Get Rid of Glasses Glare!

You can only lessen it. You can only mitigate it as much as possible. And when I shot the YouTube video, I did avoid it as much as possible, but there was still a lot. And I just thought, that's really bad. I don't like this. So I wanted to do this stream to show you what it's like to get rid of it as close as possible, to get rid of 99% of it, to try different techniques. And I am doing that in my studio without any lights on.
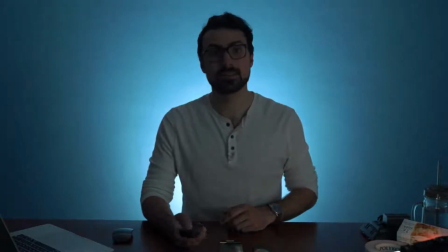So I can turn off all of my lights, and we're in pretty much pitch dark.
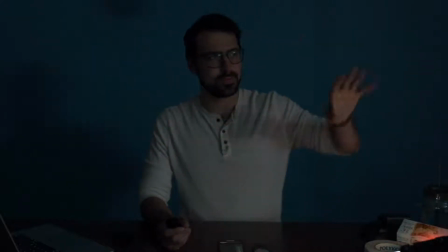Not completely, because one of the windows isn't fully blacked out.
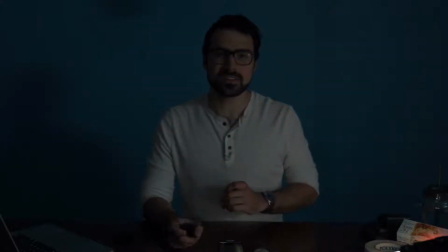But for the demonstration here, there's no glasses glare. There's nothing bright in front of me. There's nothing that is going to reflect off of my glasses, except for maybe my little switcher here, but that's pretty insignificant, I would think.
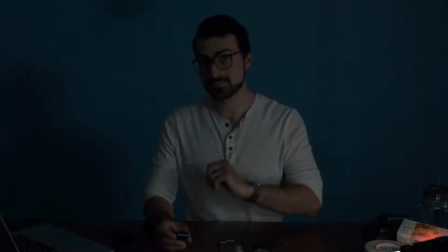So we're starting from darkness, as close to darkness as possible, and we are going to play around with some lighting, positioning, and techniques that you can use to avoid glasses glare as much as possible.
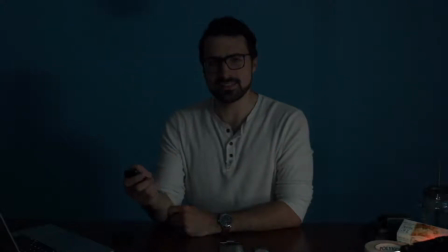So I'm going to turn on some lights again, and we'll just briefly break down my setup here.
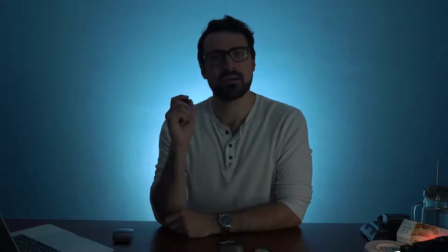So I have my background light,
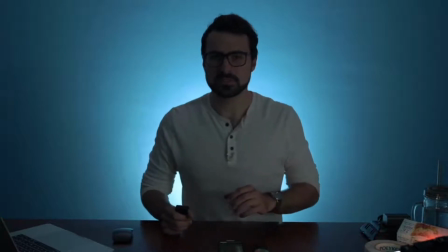which is a light that is on a tiny little floor stand pointed at the wall, at my blue wall.
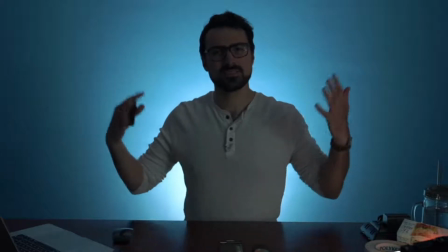And that just gives the wall some life,
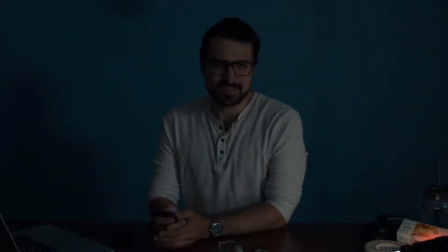because without it, yes, it's a blue wall, but it looks very blah. You could actually see some shadows from my light stands. So it just doesn't look good.
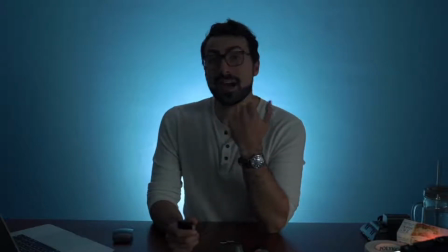So adding that pop of light just brings out the background, hides the shadows, and makes the video look that much better. Then I have my hair light.
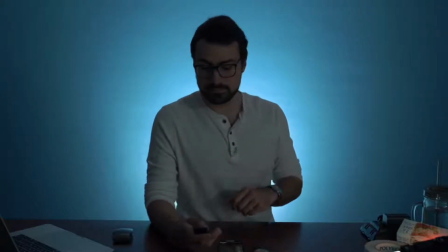Maybe I don't have my hair light.
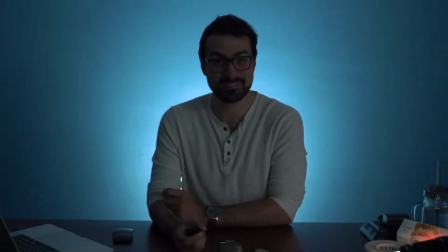I guess the battery died on me, even though it's a fresh battery.
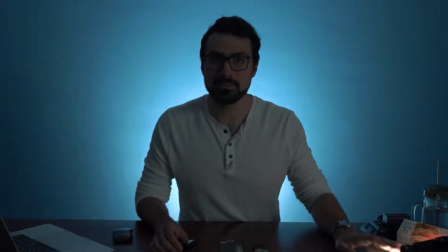Well, this is a perfect time to show you the wide shot here.
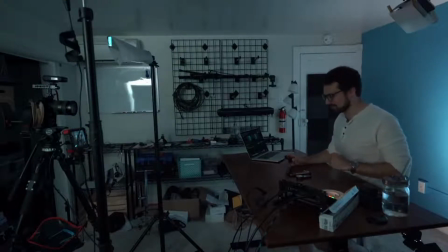This is the hair light right here that is not turning on. And I'm gonna have to
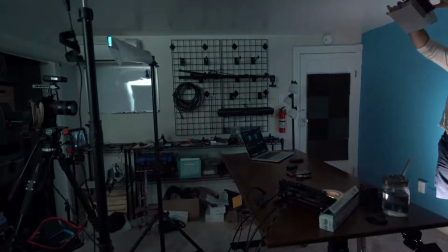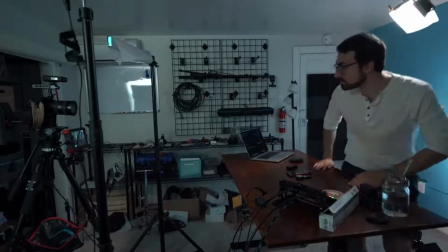oh, I see what happened. Okay.
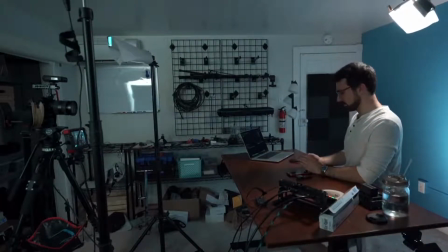So we didn't run out of battery. There we go.
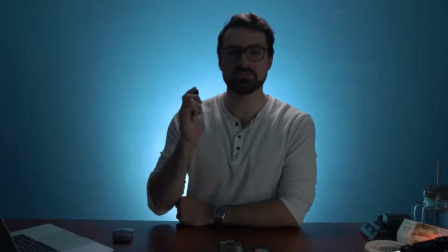All right. It was just dimmed all the way to 0 accidentally.
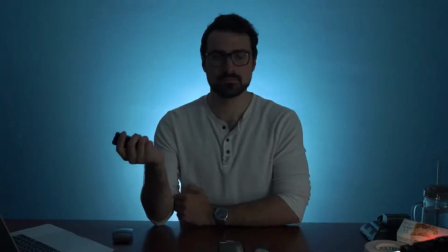So this is the hair light, which off, I have dark hair, so it kind of just falls into darkness.
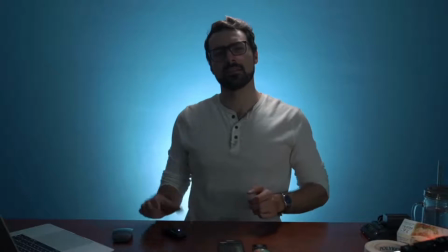But with it on, it gives a shimmer.
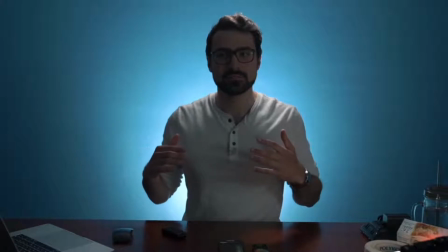It gives a nice shine and really helps define my figure,
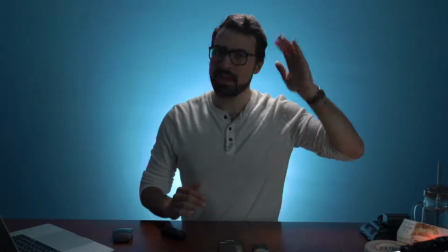my presence on camera. It helps shape that and just add some definition.
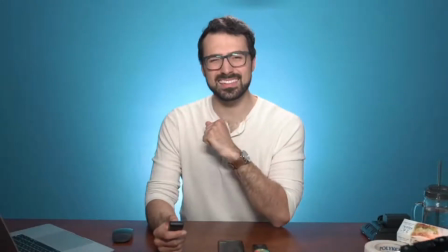And then my key light, which that's a little blinding.
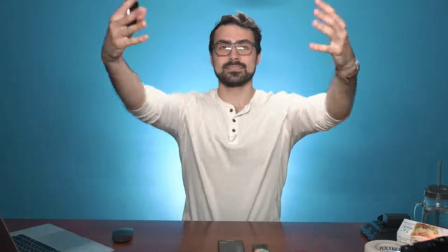My key light, my main light that is on me, lighting me up,
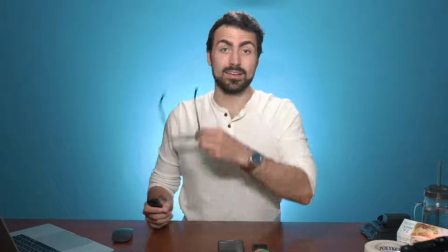and this looks great.
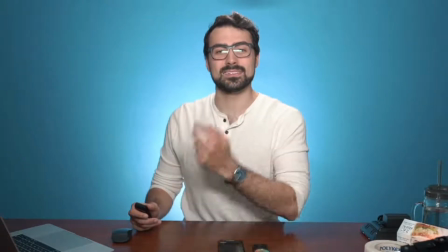This does not look so great because I have these two green
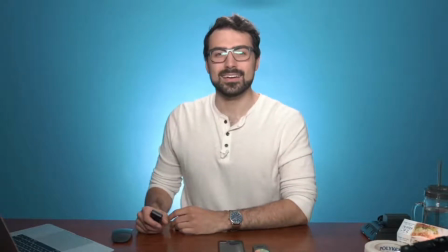rectangles in my eyes, and that just looks distracting.
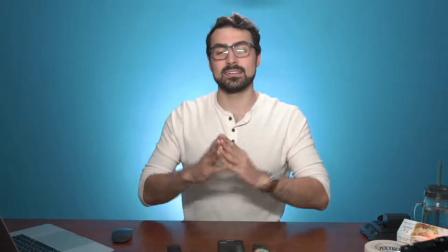So we're going to be talking about how to position this light so that we can still get really nice looking light,
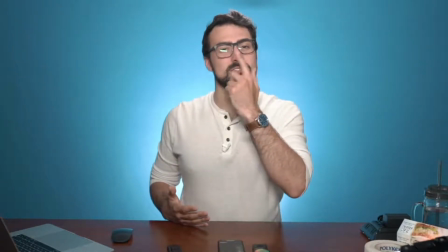but not so much this deal.
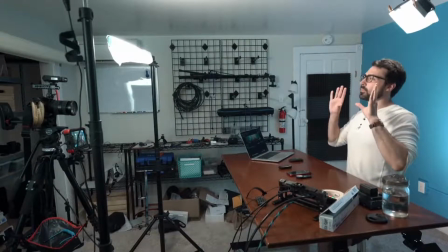So let's kind of break down why this is happening right now.
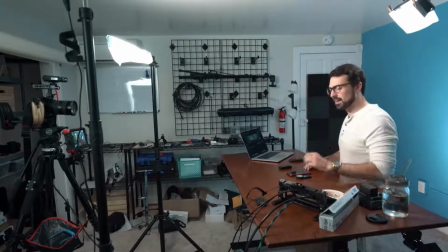I'm looking at my camera, my main camera, face on, at eye level,
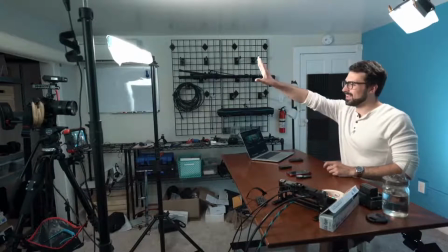and my light is not too far from that eye level.
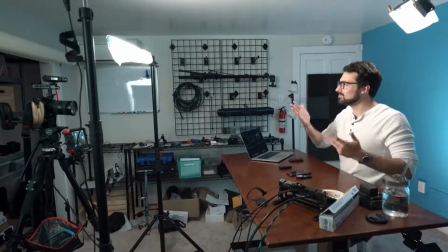It's maybe 10-15 degrees up,
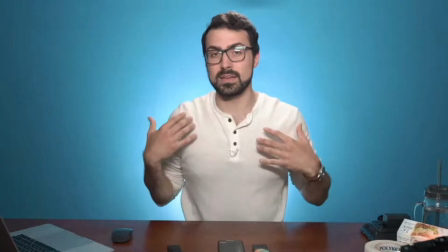and that is putting nice light on me, but it's reflecting in the glasses
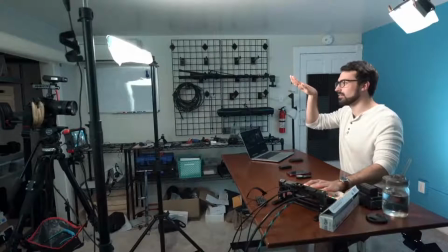because there's not a whole lot of difference between where I'm looking and where the light is.
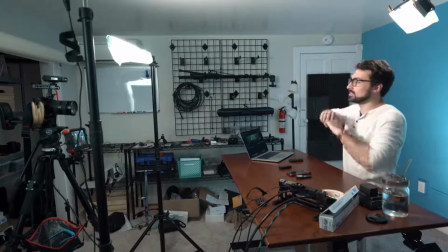So what we want to do is essentially further the distance, get this light further away from my eye line with the camera,
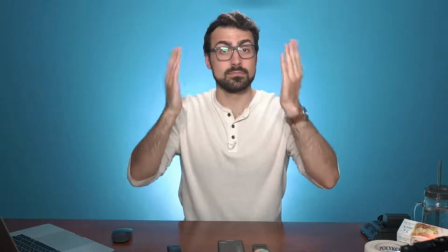and that will reduce the amount of glare that comes on my glasses. So let's do that now.
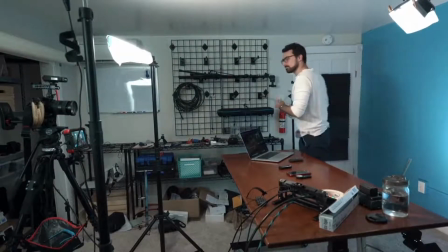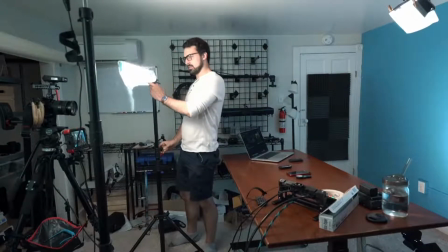So what I want to do here is actually flip this light
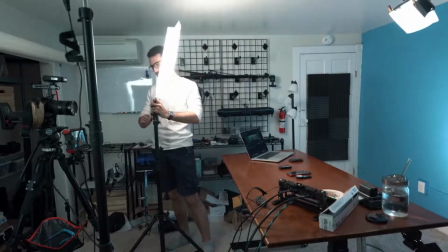turn it 90 degrees so it's facing up.
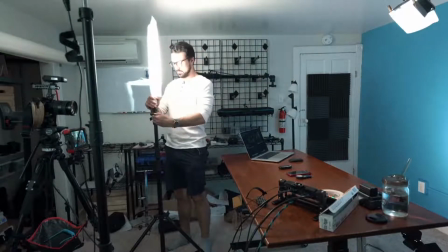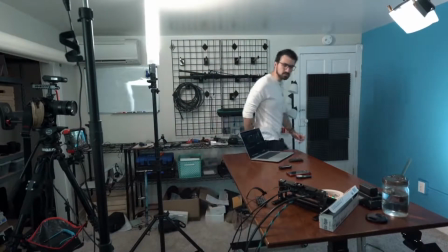And do one of those deals. Let's see how this looks.
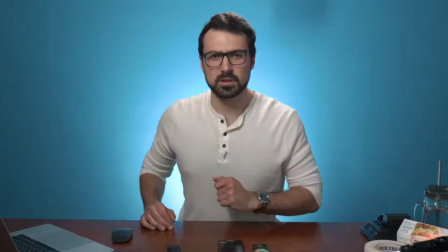I'm looking at my screen right below the camera, and
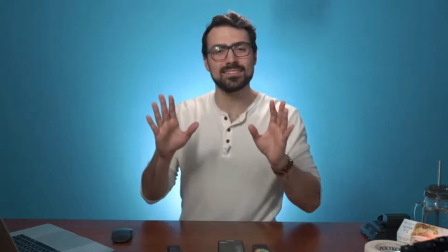it looks, it's not bad. I think this is better for sure.
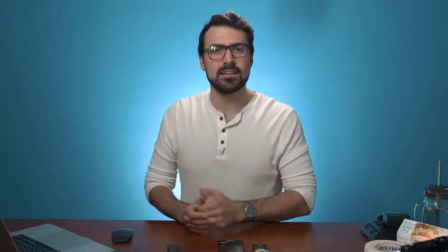The light on me is decent, but I still see some glare.
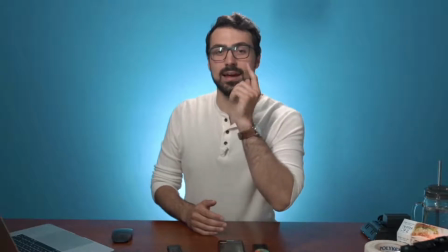Like, I'm looking at my screen right now and I just see, now I see vertical rectangles instead of the horizontal rectangles.
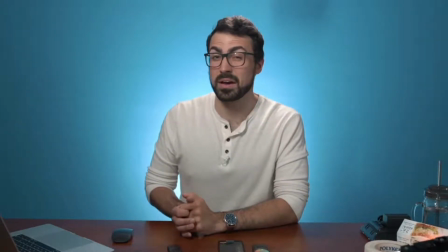So, you know, I think this is better, but I don't know.
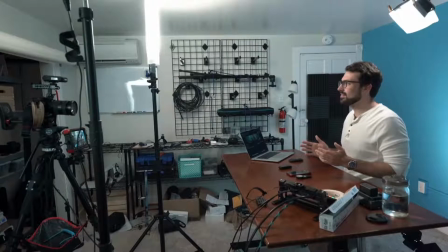But here's the problem. I can't raise this light up anymore. At least not the way it is right now, because it's literally touching my ceiling. I mean, can I touch it?
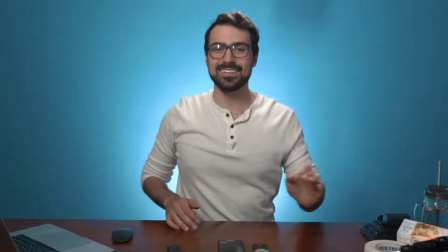Oh, I can touch it. I can touch my ceiling right now. Now I'm a tall guy, but like these are low ceilings. So I can't really raise my light up that much because it's got nowhere to go.
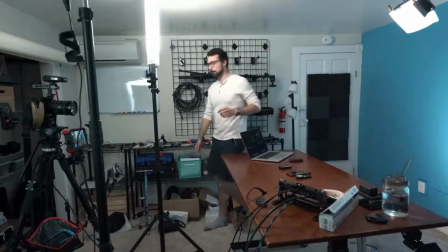So what I'm gonna have to do, I'm gonna lower this for a second.
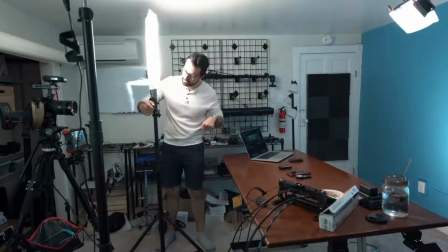I have on here what is called a tilt bracket that sits in between the light stand and the light,
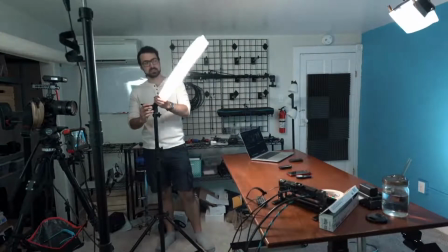which allows me to tilt the light.
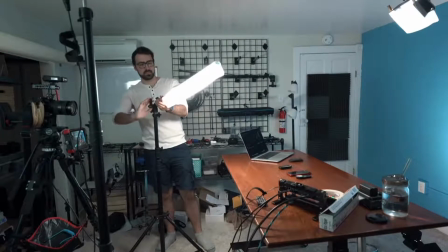So what I'm actually going to do here is I'm going to tilt it low.
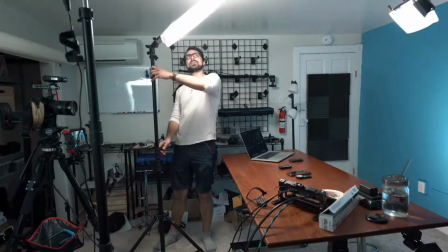That way it allows me to get the light higher.
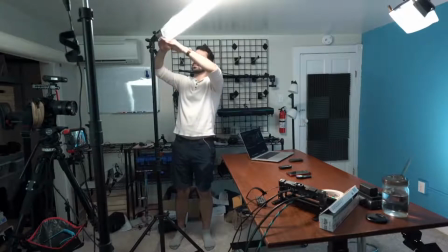So instead of the light being like here to here, now the light is higher up and still pointed down at me.
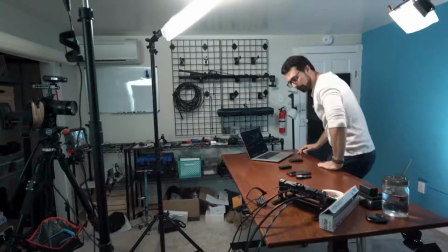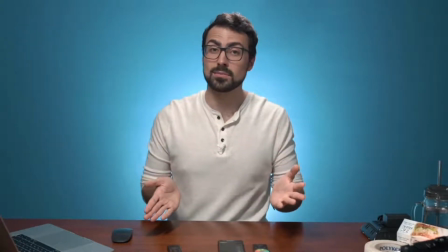So now we're getting somewhere. I think this is nice.
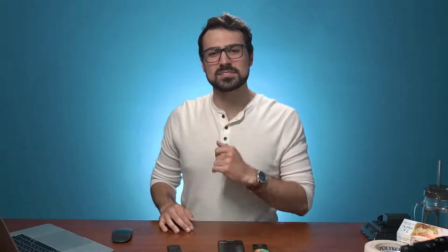I'm looking at my screen here.